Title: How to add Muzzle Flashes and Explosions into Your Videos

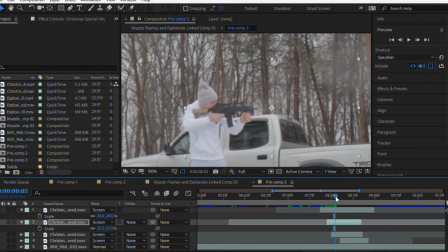251s
I'm not an actor. So I'm just gonna go ahead and set these back to, let's say 25. So scale 25.
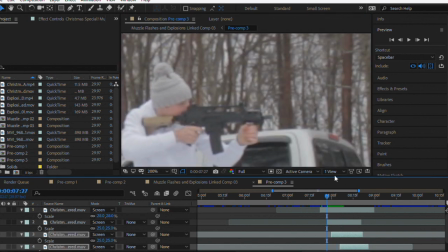262s
So the muzzle flash, I think, here is the prime example of using a screen in order just to make this black go out. And I think the muzzle flashes, since they only last for a couple seconds, those are extremely easy to do.
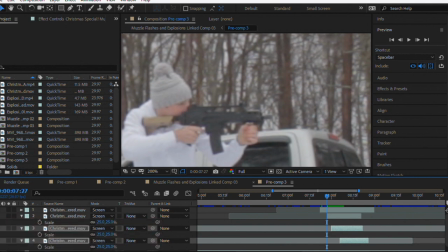277s
But then you do some more complicated stuff like the explosion.
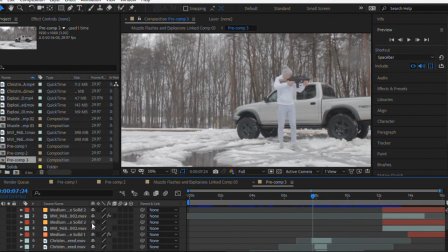282s
So I'm going to pull up the After Effects project for that. Okay, so here we are with a different composition that I have for the explosion, and this one is much more complicated. So I'm just going to break it down into just the different layers of kind of
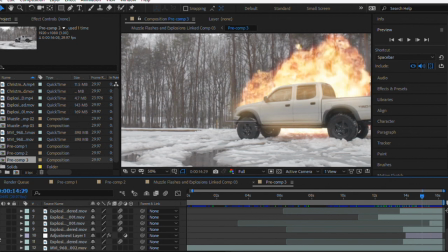302s
kind of what we did with the muzzle flash, because to an extent, they are the same.
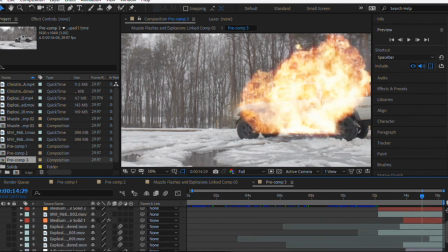310s
So these four layers I'm gonna highlight right here, all of these are all explosion layers. So you can see if we solo different ones that
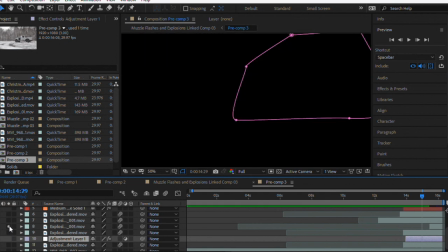323s
they all look a little bit different in their own ways. But my main thing here was that if you're gonna have a big fireball,
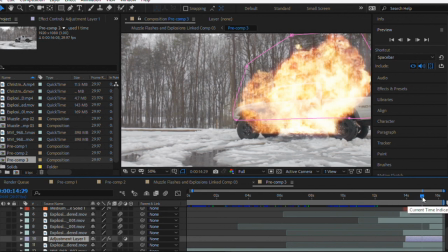332s
I wanted to use as many layers as possible in order to kind of show the intensity of that.
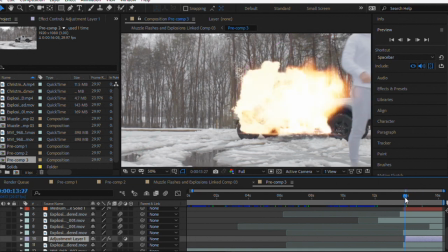339s
So whenever you start off,
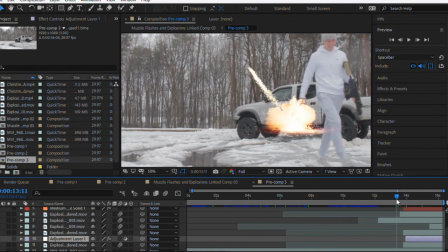342s
I purposely had this one video that makes it come and looks like it's like shooting out sparks out the front,
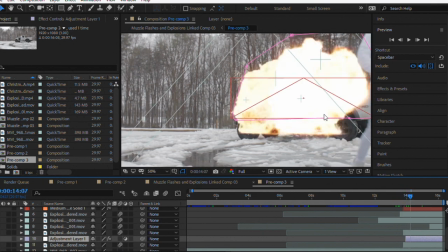348s
and then it gradually gets more towards the back of the truck. And I know that this is really dramatic.
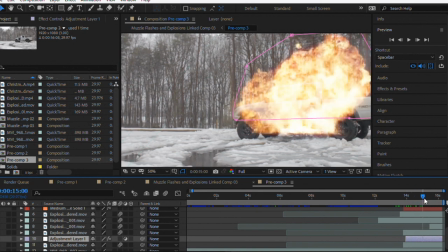355s
This is never gonna happen in real life. And then it just slowly fades out.
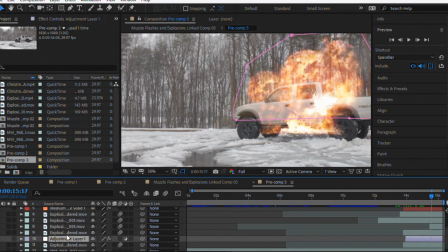359s
So like we did with the muzzle flashes, for these I want to set all of those to screen.
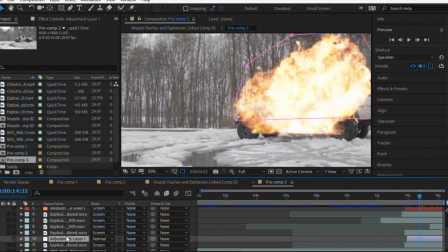367s
I did a couple more things. So as y'all can see here, I threw the grenade behind my truck because I feel like whenever you're doing anything with visual effects, you can always heighten the quality of your effect if you're able to make it interact with something in your actual footage.
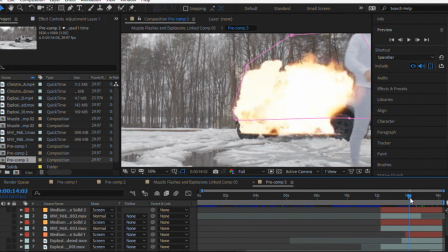385s
So here I decided to make it interact with my truck,
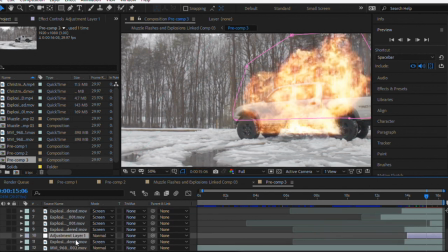390s
and I did that through creating a duplication of the original footage, and I brought it up to the top so that it would just be a mask of the truck. So whenever I turn this on,
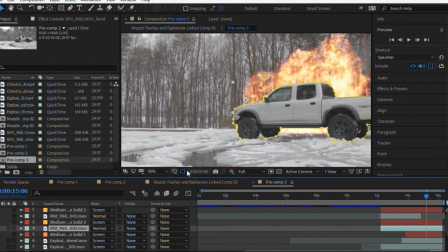405s
I just cut it out so that whenever you place this truck on top, it makes it look a little bit more like the fire's behind it.
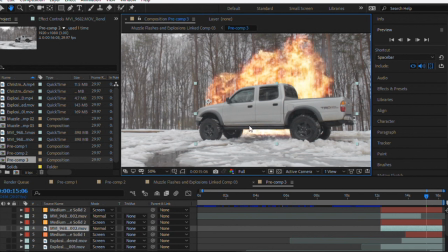414s
And it's not convincing at all because the truck still isn't interacting with the fire.
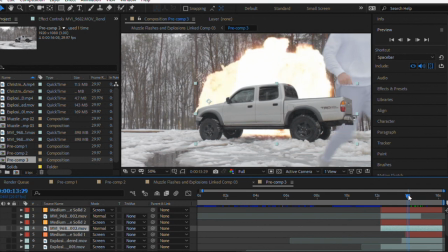420s
There's not any light. You can see that whenever I'm walking over here that the truck is still on top.
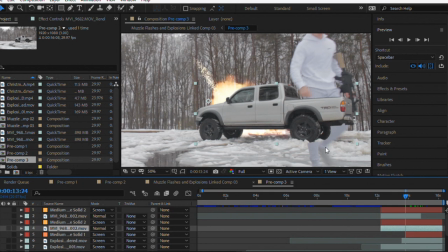426s
So just real quick, in order to fix this problem, what I did is I duplicated the original footage again and I rotoscoped myself frame by frame.
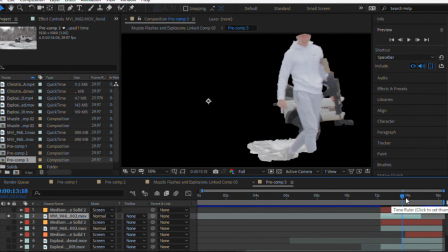437s
And this is super rough. The main thing that I wanted to worry about here was I just wanted to make sure that the section of the gun and my body that was over the truck, that I could place that
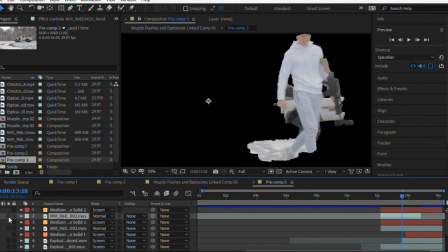452s
on top of all the other footage so that it wouldn't be that like my body was cut out as you see it there.
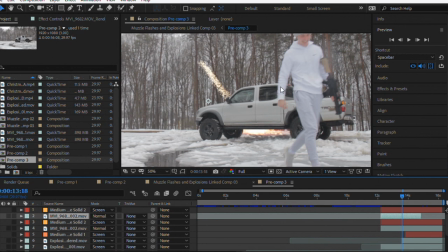460s
So now that we've got basically all the essentials, we've got the fire and then we've got the things that are in the foreground in front of the fire. Now this is where you can start to do the detail work that starts to make your explosion look actually a little bit realistic. I'm gonna start from the top here.
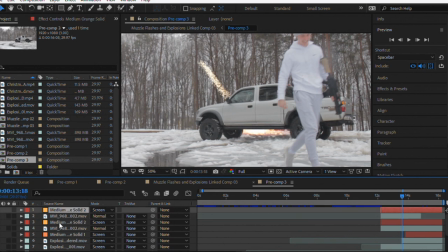479s
So I've added a bunch of just different colored layers that whenever you turn these on, they highlight certain spots of the explosion. So I'm gonna fast forward here. Okay, so here's a perfect frame for it.